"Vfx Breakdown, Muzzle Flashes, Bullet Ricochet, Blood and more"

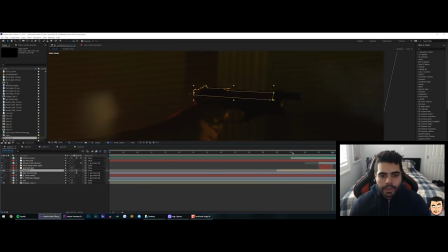(11:22)
So I just animated it by hand and added motion blur to it.
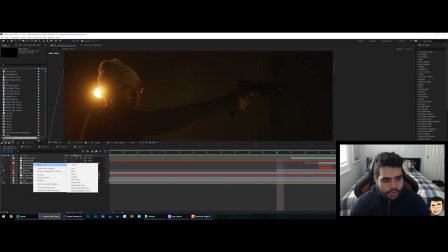(11:27)
And then we got the light. I just created a new solid. and when you want to emulate some light you want to pick like
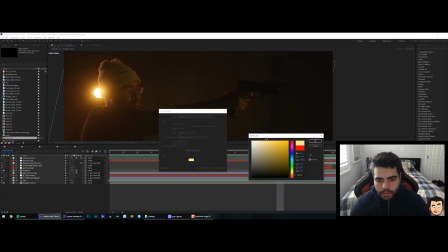(11:35)
a light orangish yellow kind of like that you
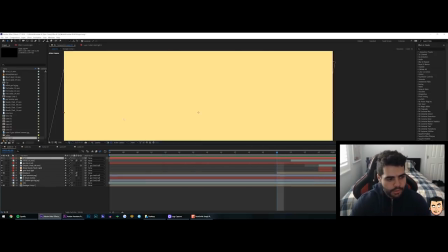(11:39)
name it light or something and then you
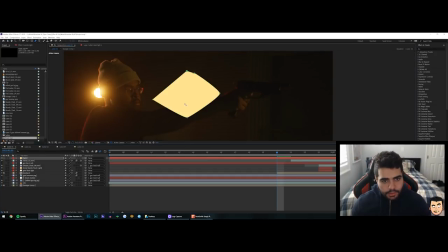(11:45)
mask it and you change its blend mode to add and you feather it out heavily so
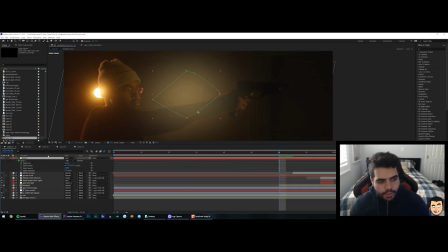(11:54)
yeah it looks like light here so yeah that's what i did for um this background here
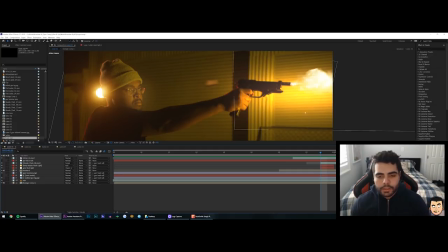(12:01)
but instead of add i used color dodge uh color classic color dodge
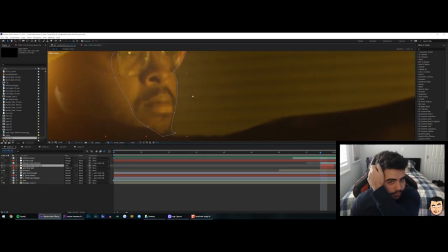(12:07)
and for the face i used um i used add and feathered it to 900 pixels
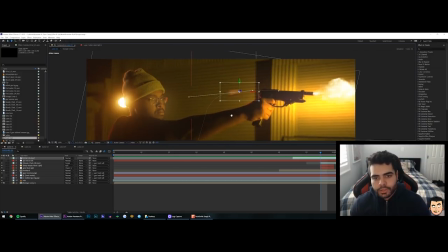(12:15)
so yeah and the shell that was just a stock footage that i found of a shell spinning around
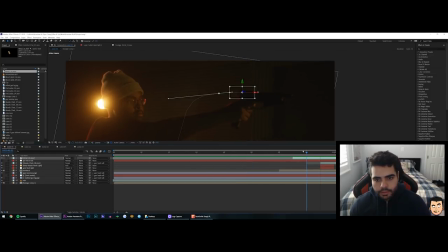(12:24)
and I animated it moving out of the out of the chamber and out to the screen so just the position and the scale
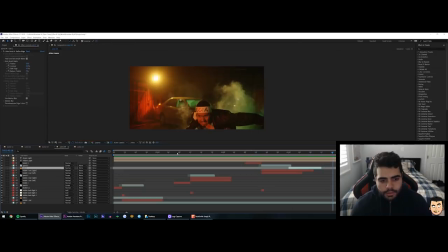(12:32)
so that's how I do the gunshots so yeah I'm gonna play the clip here so you can see what I did look some sparks some light reflection on him and the bullet goes behind him so
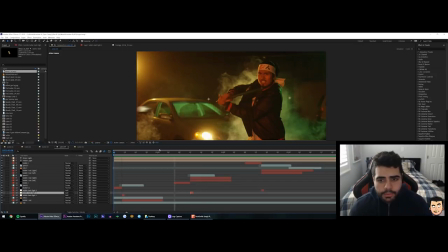(12:51)
for combat, slicing the bullets, what I did was I first animated a 3D bullet using Element 3D, and I'll show you what that looks like. So Element 3D is pretty cool.
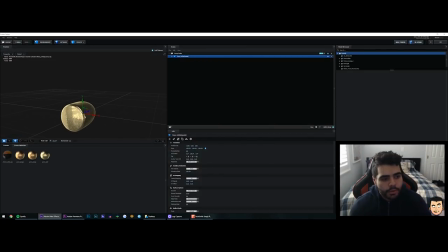(13:08)
You can bring in an OBJ 3D, like a 3D model. You can add different materials to it. I bought pro shaders, like gold, metal. I just put gold because it looks dope as fuck.
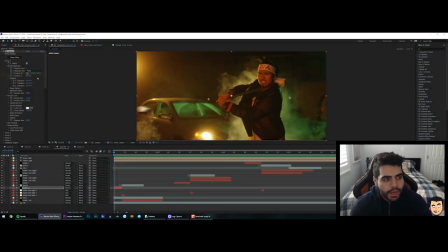(13:23)
And you can animate it in Z space. So it's pretty slow, but yeah, you can move it like forwards, backwards. And so I animated it.
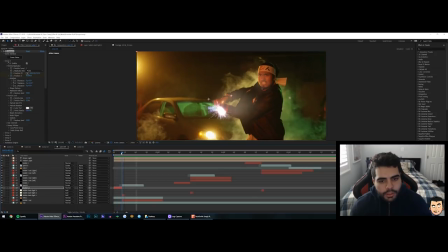(13:37)
And as soon as I thought the bullet would hit the sword, I added some stock footage of sparks coming out.
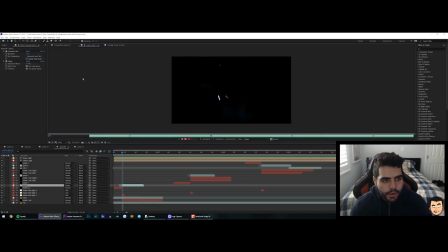(13:46)
I think there's like a firecracker stock footage.
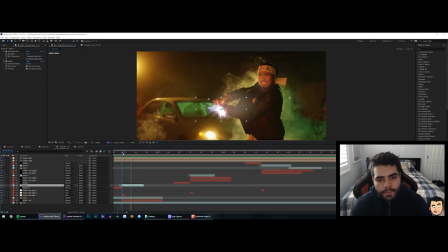(13:50)
and hits boom and the bullet cuts in half so this one for this slice I only had once one piece fly
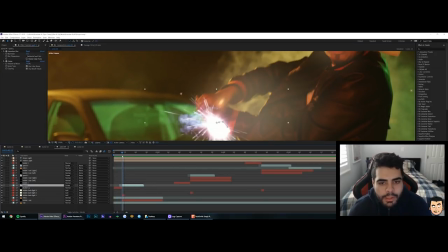(14:01)
off I wanted to mix it up so one piece and that's just another another element 3d bullet that I did so I got the first bullet here and then the where's the second one bullet
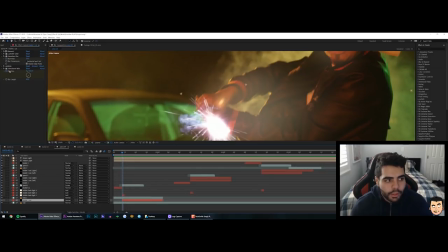(14:14)
one cut yeah so that one's right there and I added a little glow to it with ecto and animated the intensity so
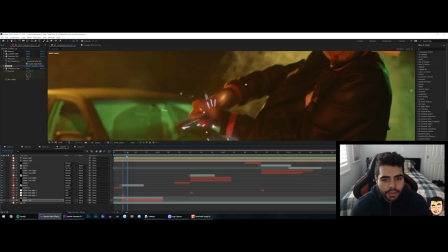(14:21)
you know first it gets the bullet gets hit and there's a lot of heat transfer and then
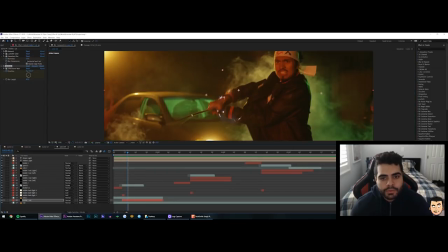(14:26)
it starts to starts to cool off as it flies and
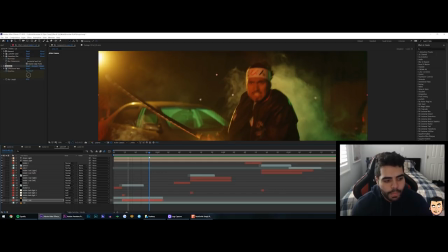(14:31)
I animated that in front of to go in front of to go behind combat and I did that by using a bike duplicating the original clip rotoing out combat and then placing it on top of the 3d layer
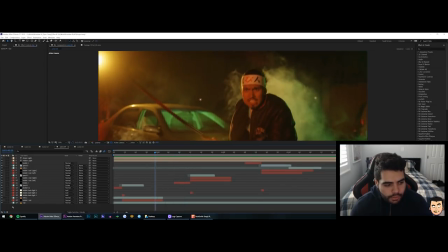(14:47)
and then so you can see the roto right here if I yeah
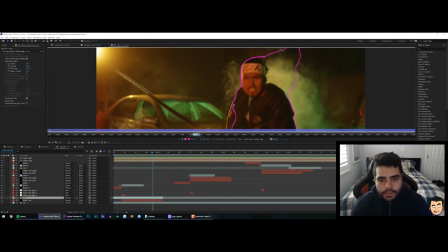(14:55)
it doesn't have to be a perfect as long as you're rotoing out the parts the edges where the bullets gonna pass through you should be fine so
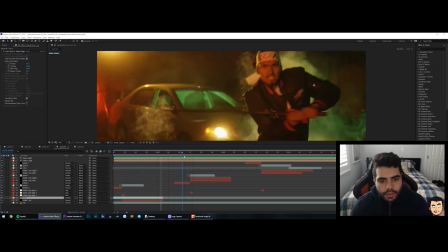(15:06)
yeah and then the second bullet there same thing animated a bullet coming out of out of screen and then spark and then this one has
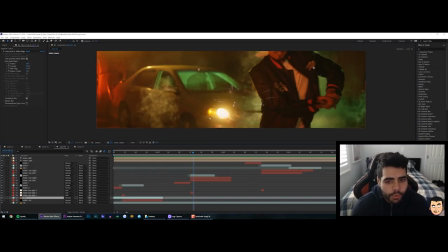(15:14)
two bullets flying off basically just two different layers each one has element 3d on it and i put two different bullets flying off it's not even you know it's not like i cut him in half it's just it's happening so fast and there's so much motion blur that it just looks like he's being cut in half and same
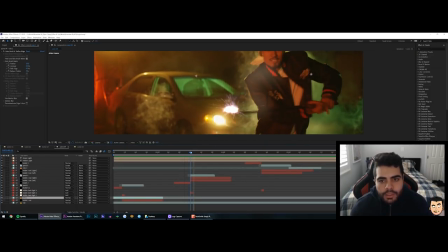(15:32)
thing added ecto and um when he does hit i when he when the bullet does get hit by the sword i did
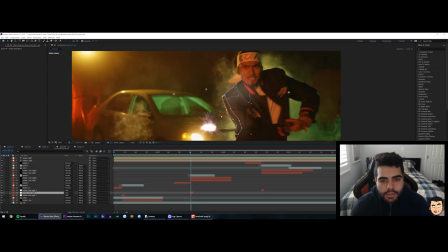(15:40)
add a little reflection on him um you can see right there um and you just kind of mask out um a solid you know change it to add feather it out and you mask out where you well actually i like to mask out first and then you feather it out but yeah you
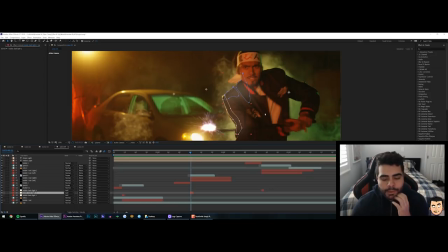(15:57)
just mask out where you think um the light's going to be reflecting on him and
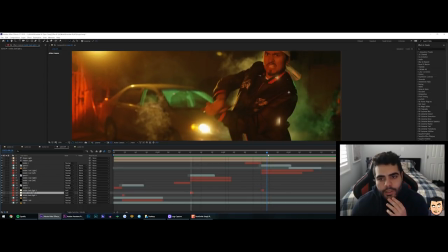(16:03)
then for the last one same thing ecto um spark two two layers with two bullets and they're right here see i have the left bullet right bullet you label it so you don't get yourself confused i had
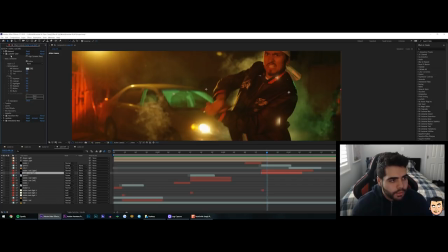(16:17)
some directional blur because i didn't think there was enough motion blur um some lumetri color stuff and
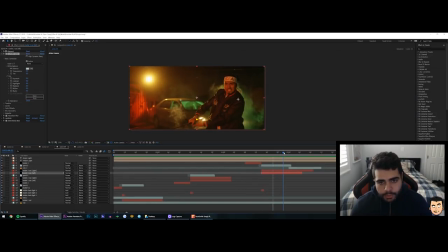(16:26)
another roto you'll see right here it goes behind his hair bun shout out to the bun um and it goes behind him and you can see the roto right here
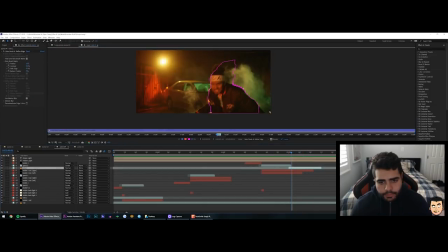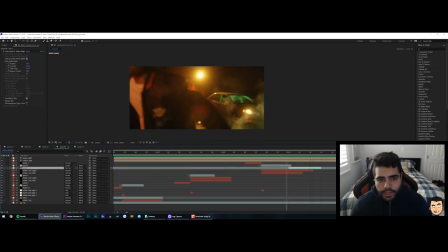(16:44)
pretty cool stuff so yeah that's how i did the bullets play that one more time
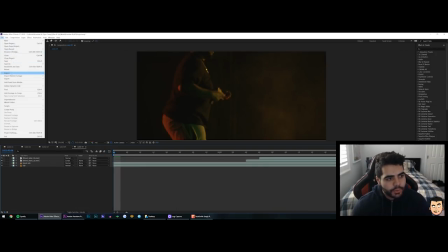(16:53)
and i'm gonna show you the uh the outro as well all right so i'll show you um how i did the outro
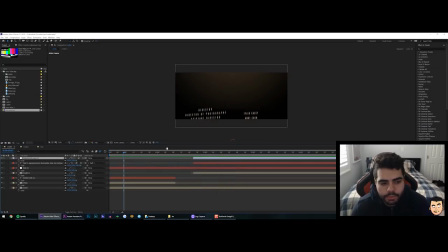(17:00)
basically just you know i animated uh i'll play it first actually i got the names there um basically i just uh found a samurai sword on online um added the texture to it
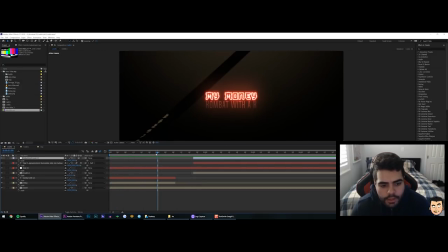(17:19)
um my money has you know ecto on it and just another font there added a what is that how did i even do that did i mask it oh
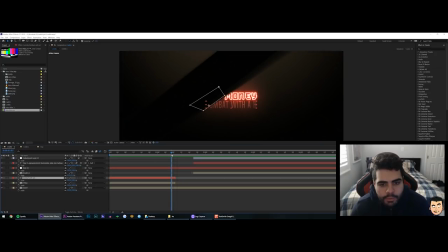(17:37)
yeah so i added a mask to the layers I keyframed the mask so they get cut off with the blade. So that's the combat K mask. Here's the
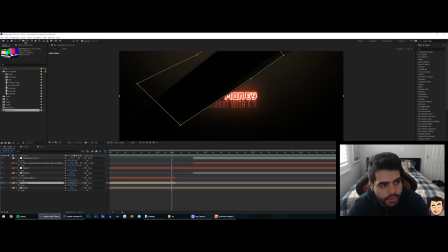(17:54)
mask for the title, for the iMoney title. And then I did a shitty job, kind of, but still did the trick of keyframing the position.
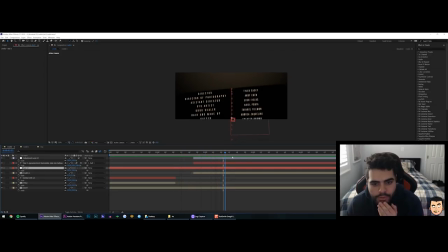(18:15)
rotation by adding a null because i couldn't track the blade for some reason so i had to manually track the uh the text which took me like an hour to like to fix um yeah thanks for watching i hope this uh this video helped